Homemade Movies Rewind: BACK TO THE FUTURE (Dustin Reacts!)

Alright, today we're rewatching the homemade episode of the Back to the Future clock tower scene, one of my all-time favorite homemade movies episodes. This originally came out on May 28th, 2013. Oh my gosh. So let's watch it.
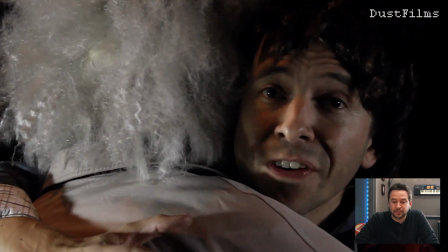Okay.
Great Scott, you guys requested.
Okay, starting with my intro, but I incorporated it into the first shot.
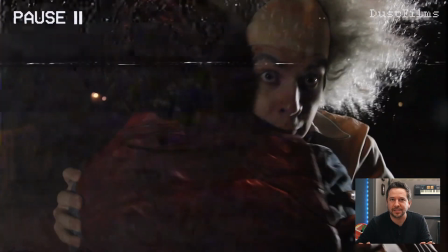Okay.
Let's do this, Doc.
Alright, before he even says a word, I gotta pause. This is now Piotr, who, as we know, is a brilliant impressionist.
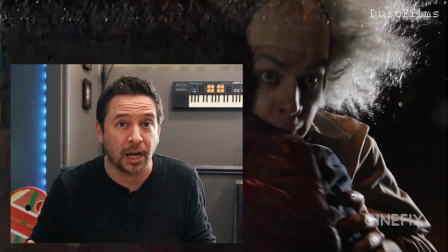And when we found out that he could do the most amazing Doc Brown ever, we had to have him in here.
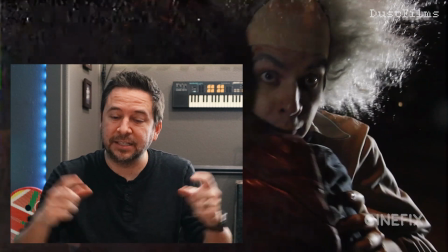But we had to add some speaking lines because technically the scene we were doing didn't have any speaking lines from Doc.
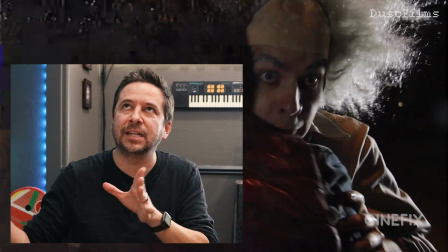So this is the first time ever in homemade movies when we did a scene. This was John O'Brien's idea.
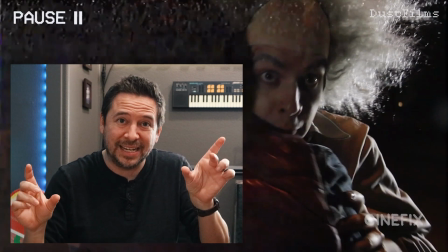We took a little snippet of a previous scene so we could actually have him saying some dialogue.
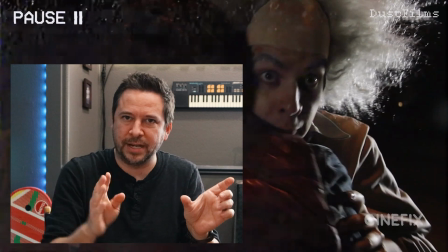And then we kind of just do a little transition and fast forward to the rest of the scene.
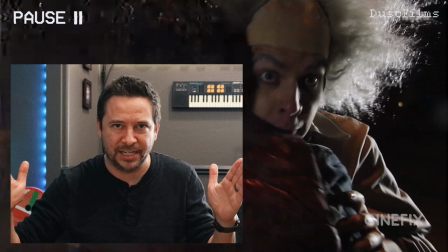Normally we would never manipulate the scenes in any way, we just kind of do it end to end, but this was a good chance to get Doc speaking.
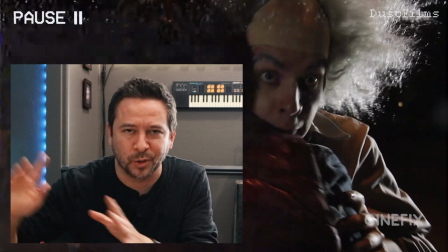So let's just listen at how good this impression is, and of course we've done many other videos with Piotr as Doc because he's so good.
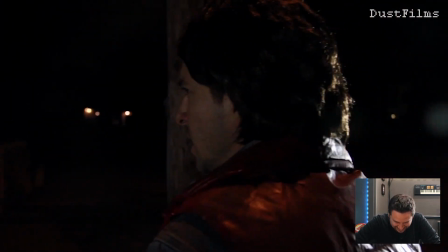Don't worry! As long as you hit that wire with a connecting hook at precisely 88 miles.
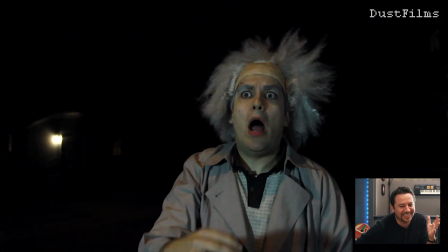And this wig is like a Bozo the Clown wig, like I don't even know, but he sells it.
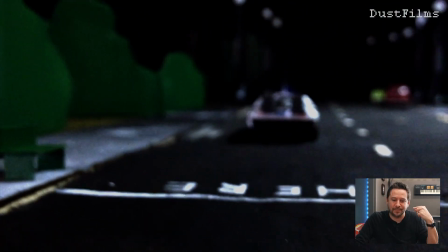Everything will be fine.
It's so good. To this day, Piotr has my outgoing voicemail message is him doing like, Dustin's not here right now.
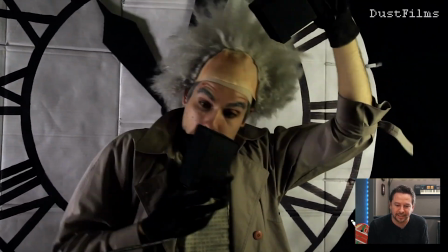I've had it on there for 100 years. I'm never gonna delete it. Okay, I just love this. This was set up in the living room.
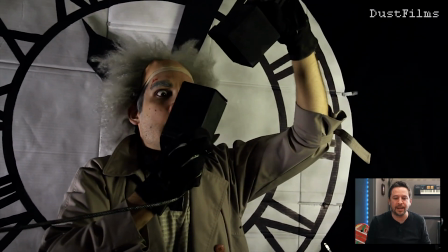That same day that we were shooting this, I quickly made that clock tower. We just flashed lights.
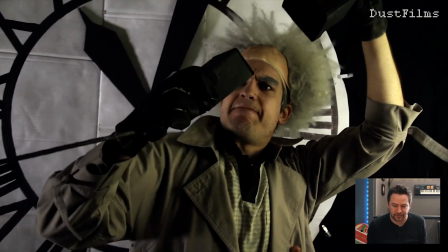We rented a huge wind machine. It was like very like professional. I freaking love it.
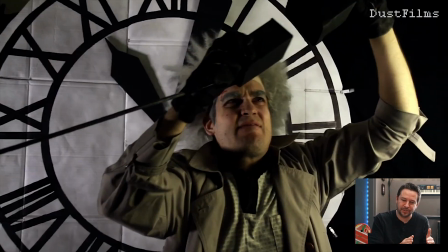And then the way it intercuts from the miniatures to this stuff in the living room,
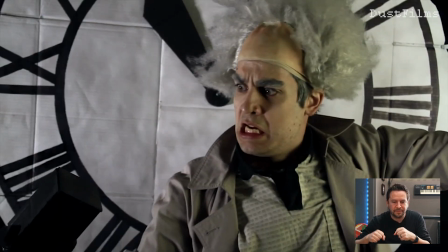to just in the car with the fan, and then all the different miniatures.
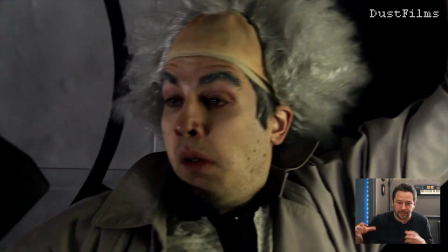And I have the different scales, you know, they're up on the shelf here, but I've got the bigger DeLorean, I've got the little small Hot Wheels DeLorean. Oh my gosh, I love it. The way it all fits together, and this is just like one of the most perfect movies in all of existence.
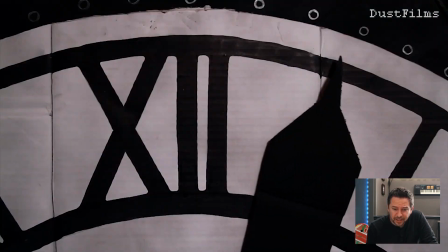So recreating it was a joy. It was a hectic schedule because it was mostly a night shoot.
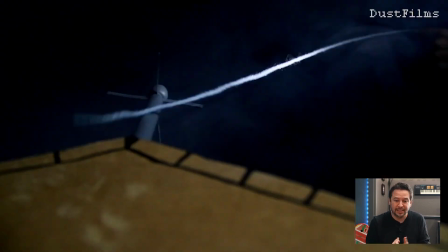All the stuff with Piotr was out in the front yard at night. The rest of it was here at night in the living room inside.
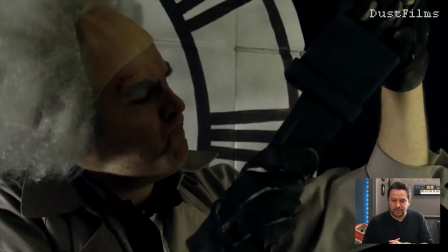But yeah, it was. Let's see.
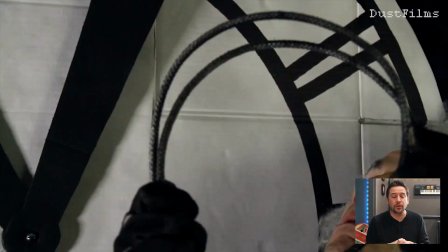I'm just watching now. I love it. I think this was also the first episode that I had Ben come to the house and help me build.
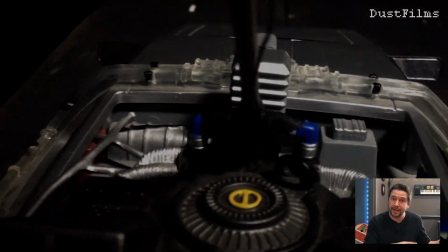Actually, you know, that's what it was. After the Matrix episode where he helped out for the shooting,
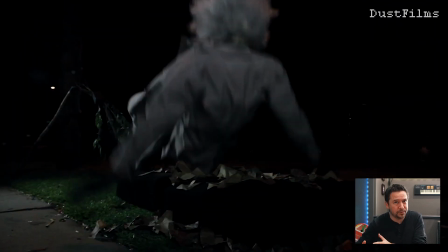this day, for part of the production, John O'Brien, my producer, the only other person that worked with me full time, he was going on vacation,
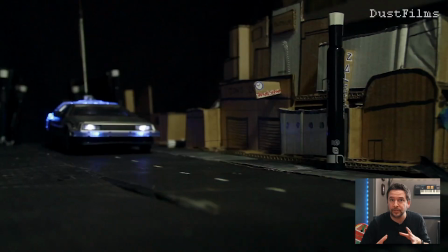which of course, you can go on vacation, but I still needed help building stuff. I'm gonna just pause for a second.
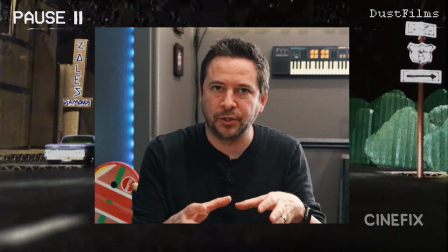So I used to build all the props and costumes and do the creative myself, where John O'Brien was managing,
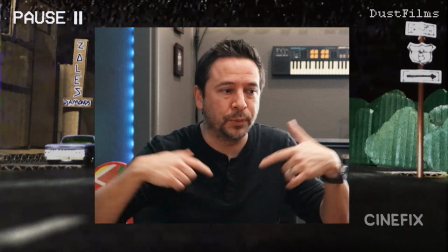first of all, like the payroll, Dust Films LLC type stuff, booking talent that if it wasn't a friend of ours,
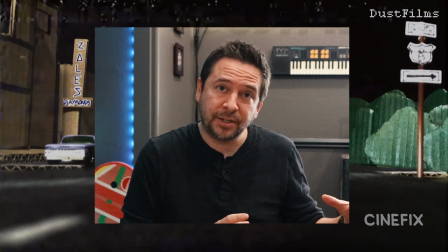making sure everything was scheduled right, and I'm building and doing the creative. So when he took a vacation, I reached out to Ben and said, hey, we're doing this Back to the Future episode.
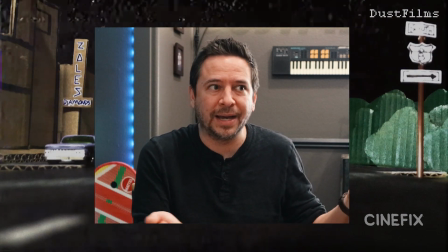We've already shot the live action stuff, but I just need help with the miniatures.
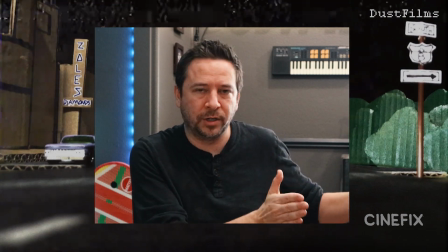I gotta do a ton of miniatures, because you'd do like 1 or 2 days of live action and then 1 or 2 days of miniatures.
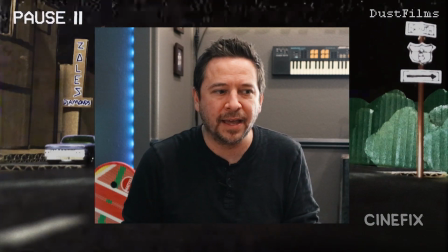And so he came over to the house, and it's so crazy looking back that at the time I didn't even know that he was so artistic and so crafty.
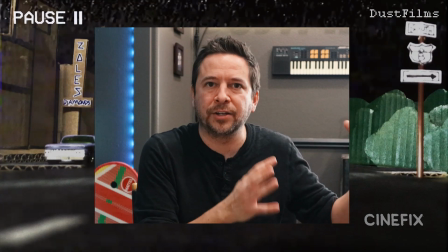I just thought of him as more like filmmaker, editor, and he helped with the Matrix.
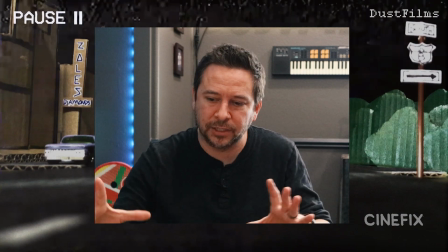But once we sat down to like, okay, here's all the stuff we gotta build, and I had to do a clock tower at this size and a clock tower at this size, and he was like,
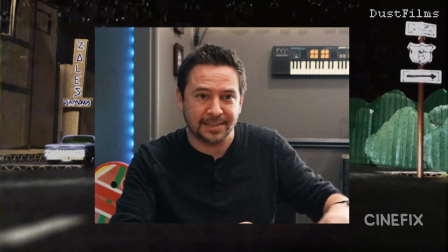yeah, I have like an art degree, like I can do that. I'm like, really? Okay, yeah, here, you take these. And he started building stuff with me, and I was like, oh my gosh, this is a revelation.
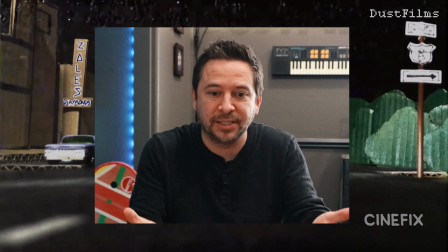I finally have somebody else who can actually build the stuff with me. That was brand new. So this was a special episode in that regard too, because it was having Ben come over for a few days just working on the art stuff and then helping me shoot all the miniatures, which of course ended up leading to him doing it full time with me for tons more episodes. But this was the first one where we worked together in that way.
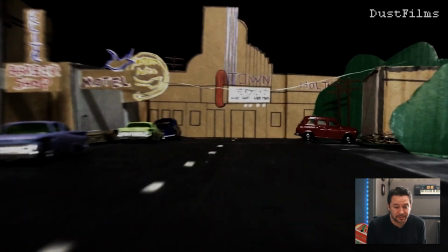All right, back to okay, we got the car, that's my front yard. That's the same telephone pole where the Hunger Games guy was tied up.
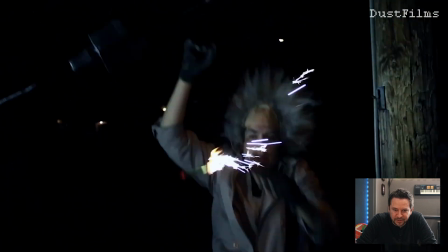All miniatures, sparklers, went to a party store for that. Love that shot.
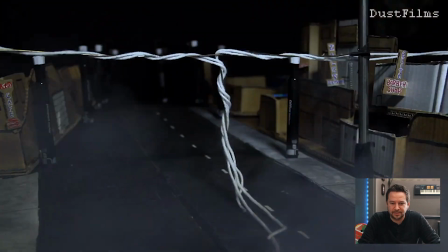We end up reusing all these buildings, so you always see a little bit of Back to the Future and a bunch of other episodes.
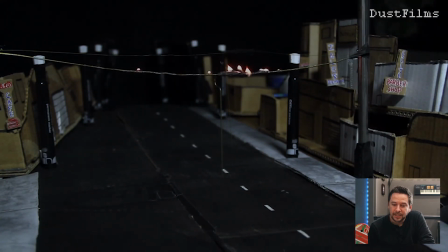Most of them were built for the Fast and Furious scene. Oh boy, oop, okay, a little cheat there, a little fade to the,
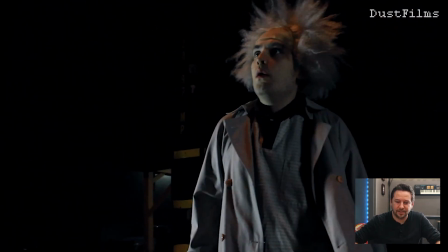and then this is the front yard. We have lights out there on the street with extension cords, and then that was a big cheat,
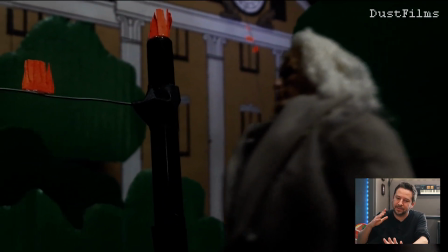but there's no other way to do it. We faded to the miniature all in one shot.
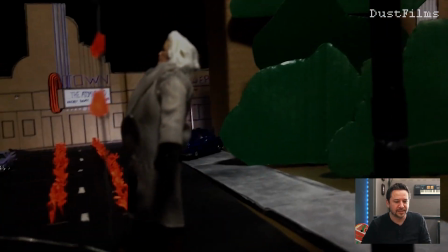Usually we wouldn't do that, it's like one or the other, but this time I thought start live action and then cut to this miniature,
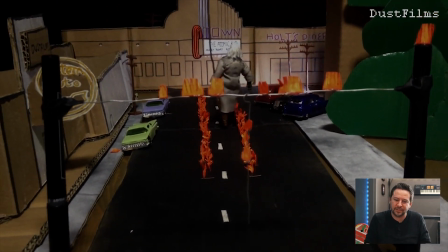and the scale is not right there, but we're trying to like do a little forced perspective. I should have put the flames in at an angle to force that perspective a little bit. Anyways, Back to the Future, love it. That is just one of my favorite episodes of all time. I've showed that to a lot of people and watched it a bunch of times, unlike some of these, which I've not watched since they came out. So join me next week for one that I maybe haven't seen in 8 or 9 years, which is a really fun one. It'll be Die Hard. All right, I'll see you in a week.